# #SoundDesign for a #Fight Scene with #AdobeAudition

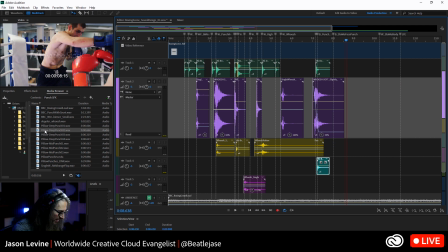2742s
Now, this, we're going to have to get a little creative for this initial punch because we're definitely going to use pillow one.
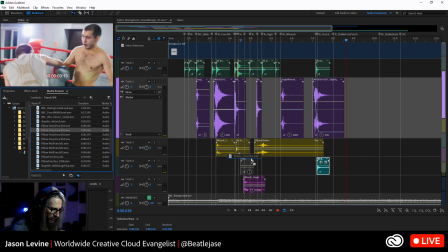2753s
I'm thinking this one here. All right. Let's stick this up here.
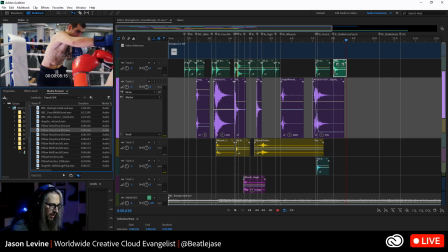2760s
And I already know right away I want to go into properties on this one.
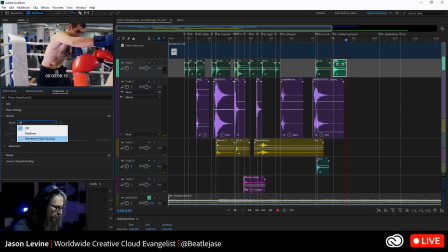2769s
And I'm going to want to, I think I'm going to vary speed this one. Because I want to make it longer, right? I want the punch to be elongated. And I also want to vary the pitch here. So let's go ahead and stretch this out.
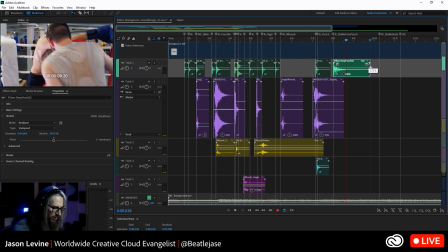2786s
And again, I may have to back this up. Let's see how that goes. Yeah, see the face? We might be just right. Let's see.
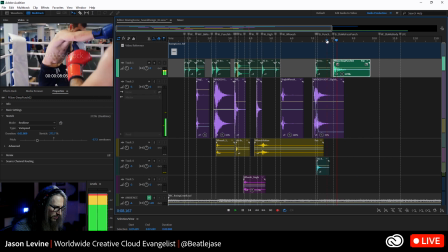2804s
Ooh, yeah. Okay, so this has to happen sooner.
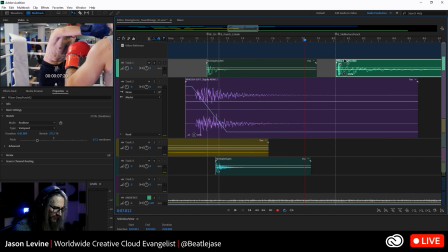2809s
Got to get that happening right about there. All right. We don't need any crossfade on that.
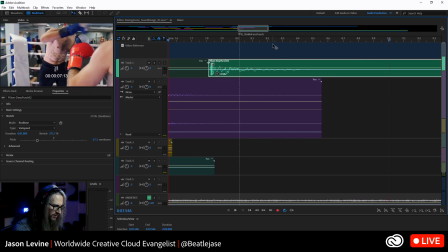2822s
See what I mean?
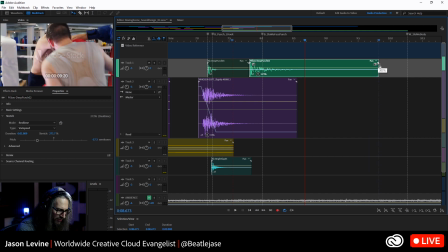2828s
So now that the attack is right, I'm going to drag this out even more. Now we may, again, this is the initial hit.
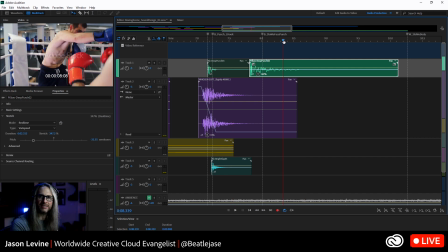2836s
So we might lose a little bit of that attack transient smack, but that's okay. Right, like MYP. Very interesting with the iPhone recorder. 2-gain mic process. 2-gain mic process. I'm not sure what you mean by that.
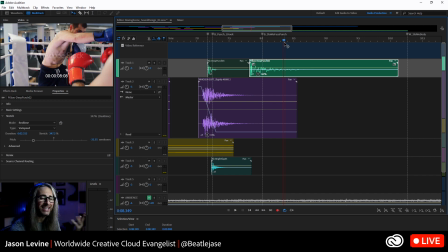2853s
You know, the standard recorder, you don't have any, that's the one thing, you don't have any gain settings as far as I know, but it's very resilient. Like I even record my live piano rehearsals with that, full voiced, usually sitting about, I don't know, a foot or so from my mouth down on the lid of the piano.
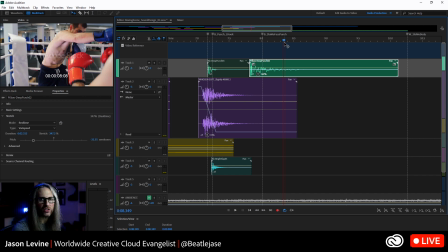2870s
And it never distorts. I mean, it's really quite something. But again, there are other recorders even for the iPhone, like iRig and things, where you can use external mics and other things where then you have recording meters and other stuff. I mean, there's better ones. That's just the free one. All right, let's see this again.
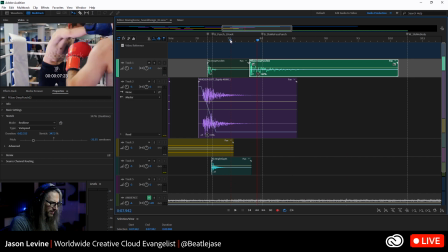2894s
Ooh, yeah. Almost sounds like a gunshot, right? Now, we're not going to get into the mixing part of it here because, again, this is just the initial hit. So don't go like, it needs more. Yes, I agree. But here's a something. Here's a something.
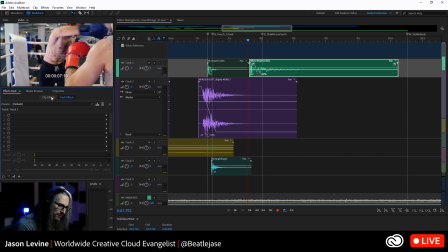2912s
Here's a little of something. Here's something that you could consider doing. This is a perfect opportunity to leverage a little reverb, right? This is typically what you would do in this case because you don't just want the sound effect itself to be elongated.
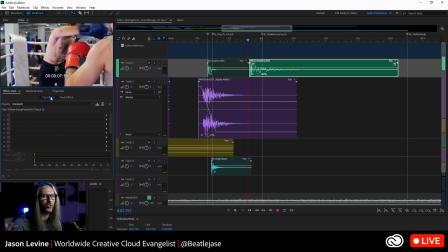2925s
You want there to be some ambience to, again, fill that space so that you really feel the air of that punch to the face. So I went into my effects rack, and instead of using track effects, because I don't want to apply reverb to everything here, I just want to add some reverb to this clip itself.
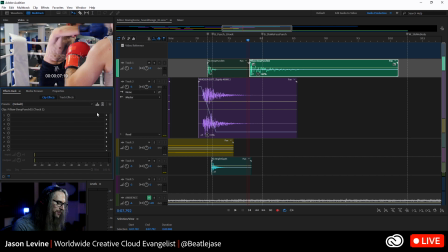2942s
You can see I clicked on clip effects right here. So I'm going to go into this. Now, typically I would do this via a bus.
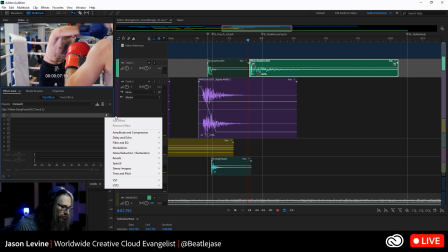2949s
I'm just going to confine this reverb to this one clip, send and return real easily. Let's go into reverb, studio reverb,
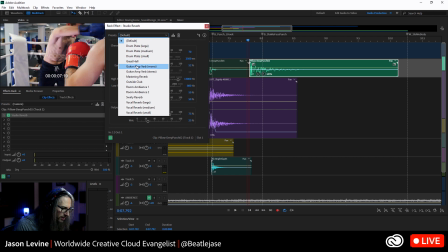2958s
and let's do something like Great Hall.
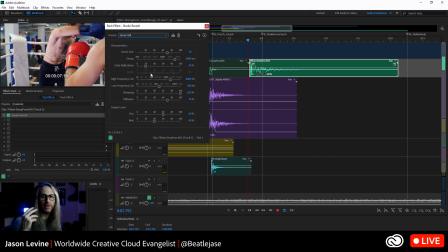2963s
A great hall is going to be a darker, warmer sounding, reverberant space, not bright, not tinny, not thin.
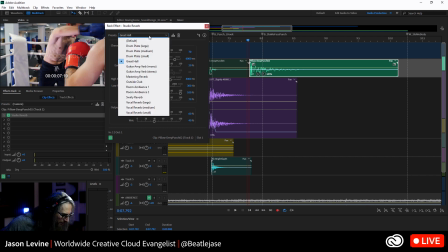2972s
It's going to be big and boomy. There might even be something like, do we have anything in here like concert hall?
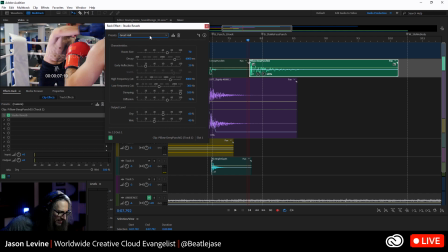2980s
We don't. Okay, so great hall. That's effectively what that is. I'm going to have 100% dry signal because I want all of the attack of that pillow thump, but then I want the wet, it's set to around 40%.